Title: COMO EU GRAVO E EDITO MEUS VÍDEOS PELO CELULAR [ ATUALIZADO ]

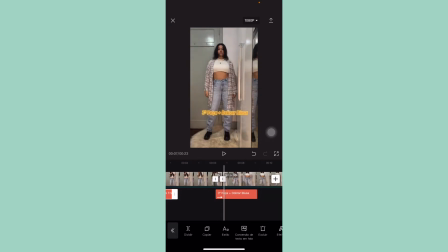256s
quando eu tô descendo, ó, pulei, quando eu tô descendo, eu já troco o look. E aí eu coloquei, enfim, botei a mesma letra, a mesma fonte aqui, só coloquei um efeito. Na verdade, não é um efeito, né, que é uma animação pré-entrada, que é esse desfocar aqui, que eu gosto bastante também. E aí eu fui fazendo isso, né, quando vocês estiverem vendo esse vídeo, esse vídeo já vai estar no ar lá no meu Instagram.
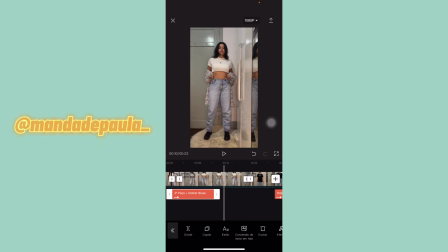275s
Então vocês podem me seguir, que é arroba Amanda de Paula Underline. Eu não sei ainda, né, porque eu tô querendo muito trocar o meu nome e o meu arroba do Insta. Então se por acaso mudar, vocês estarão vendo aqui o meu novo arroba E podem me seguir lá, qualquer coisa o link vai estar aqui na descrição também E aí, enfim, a mesma coisa, a mesma pulinha,
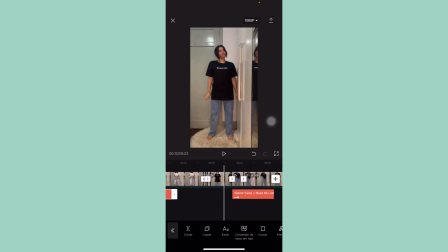292s
ó Pulei, quando eu tô descendo, troquei de roupa E aí a mesma coisa em todos os outros looks Super simples, né? Qualquer dúvida vocês podem botar aqui embaixo nos comentários E eu respondo vocês Comentar também esse news lá no Instagram e falarem que vieram aqui do YouTube
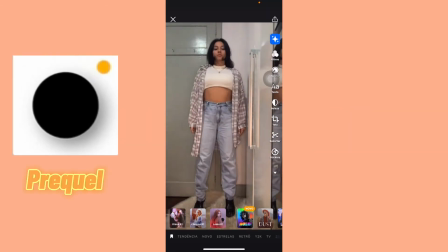309s
Abri aqui na Piper Cal o nome e a logo vão estar aqui do lado Pra vocês darem uma olhadinha Eu gosto de usar dois efeitos aqui,
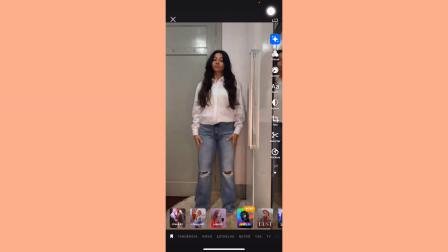316s
na verdade é um efeito E um filtro O primeiro é pra deixar a minha parede mais branquinha Vou aqui em filtros, nossa segunda opção E aí eu já deixo ele salvo Porque esse aplicativo Tem muitos efeitos,
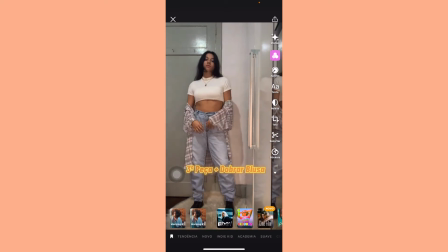328s
muitos filtros Então você pode ver qual que você gosta mais Já deixo salvo pra facilitar Então eu gosto desse Morning aqui porque ele deixa a minha parede toda Mais branquinha
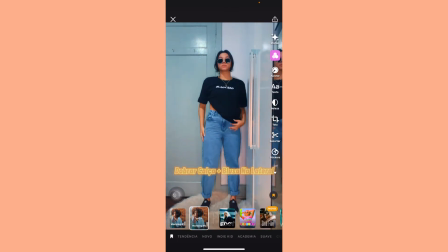338s
Conseguem ver a diferença? Ficou bem mais claro, né? E aí tem
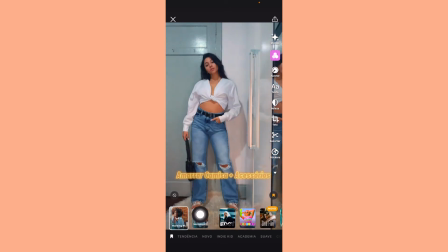342s
Tem esse segundo aqui que é uma variação Esse aqui fica um pouquinho mais claro Mas esse aqui também deixa mais natural Então eu gosto de
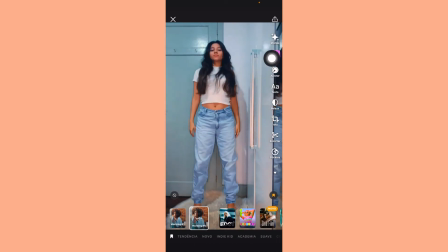347s
deixar os dois aqui E aí eu coloquei no filtro que eu queria E agora eu vou em efeitos E eu também deixo uns efeitos salvos
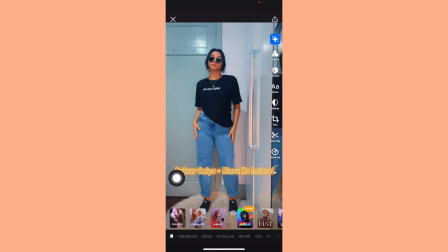353s
aqui também Porque ele realmente tem muita coisa Então eu gosto de alternando nesses aqui, ó Disco,
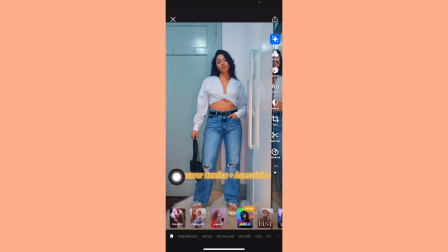358s
Chroma 1 e Loma 1 Eles deixam um efeito mais vintage, assim Um pouco mais de contraste E aí eu gosto mais Vou botar aqui o Loma pra vocês verem Ó,
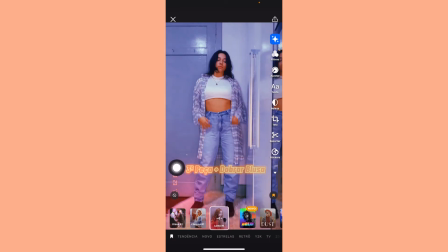366s
tá vendo? Ele ficou com um pouquinho mais de contraste Mais vintage e tudo mais E eu gosto desse efeito Aí pra você editar, é só você clicar aqui em cima do efeito de novo Você pode,
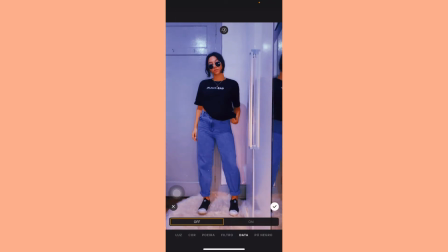374s
ó, diminuir essa luz aqui lateral Você pode vir aqui em data e tirar ela Eu gosto de tirar a luz e tirar a data Você pode vir nessa poeira aqui também diminuir, né?
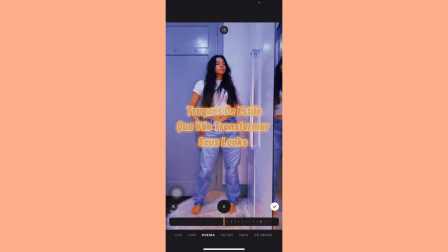383s
Esses pontinhos brancos E é isso, o app, né? Deixa você editar bastante o filtro E tem muitas, muitas, muitas opções legais,
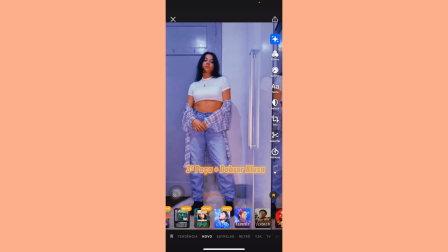389s
gente Eu gosto bastante desse aplicativo E é muito legal pra você deixar os seus Reels Seus vídeos mais curtinhos, shorts do YouTube Enfim,
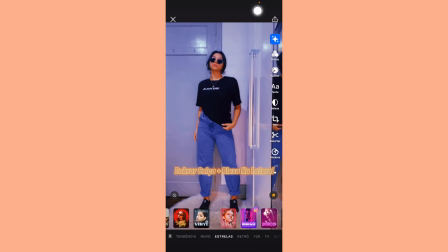397s
qualquer outra coisa assim bem diferente Depois é só você salvar aqui em cima E tá pronto, gente Espero que vocês tenham gostado desse tutorial Bem rapidinho,
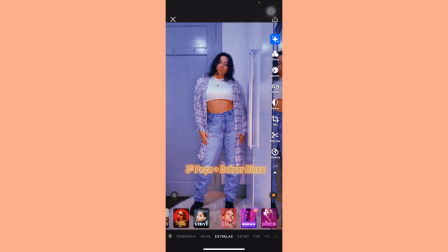404s
mas super fácil de fazer Não esquece de me seguir lá no Instagram O link tá aqui embaixo na descrição E aí vocês podem ter acesso, né, a todos os Reels Todas as diquinhas de moda que eu coloco por lá também Tá bom? Um beijo e até o próximo vídeo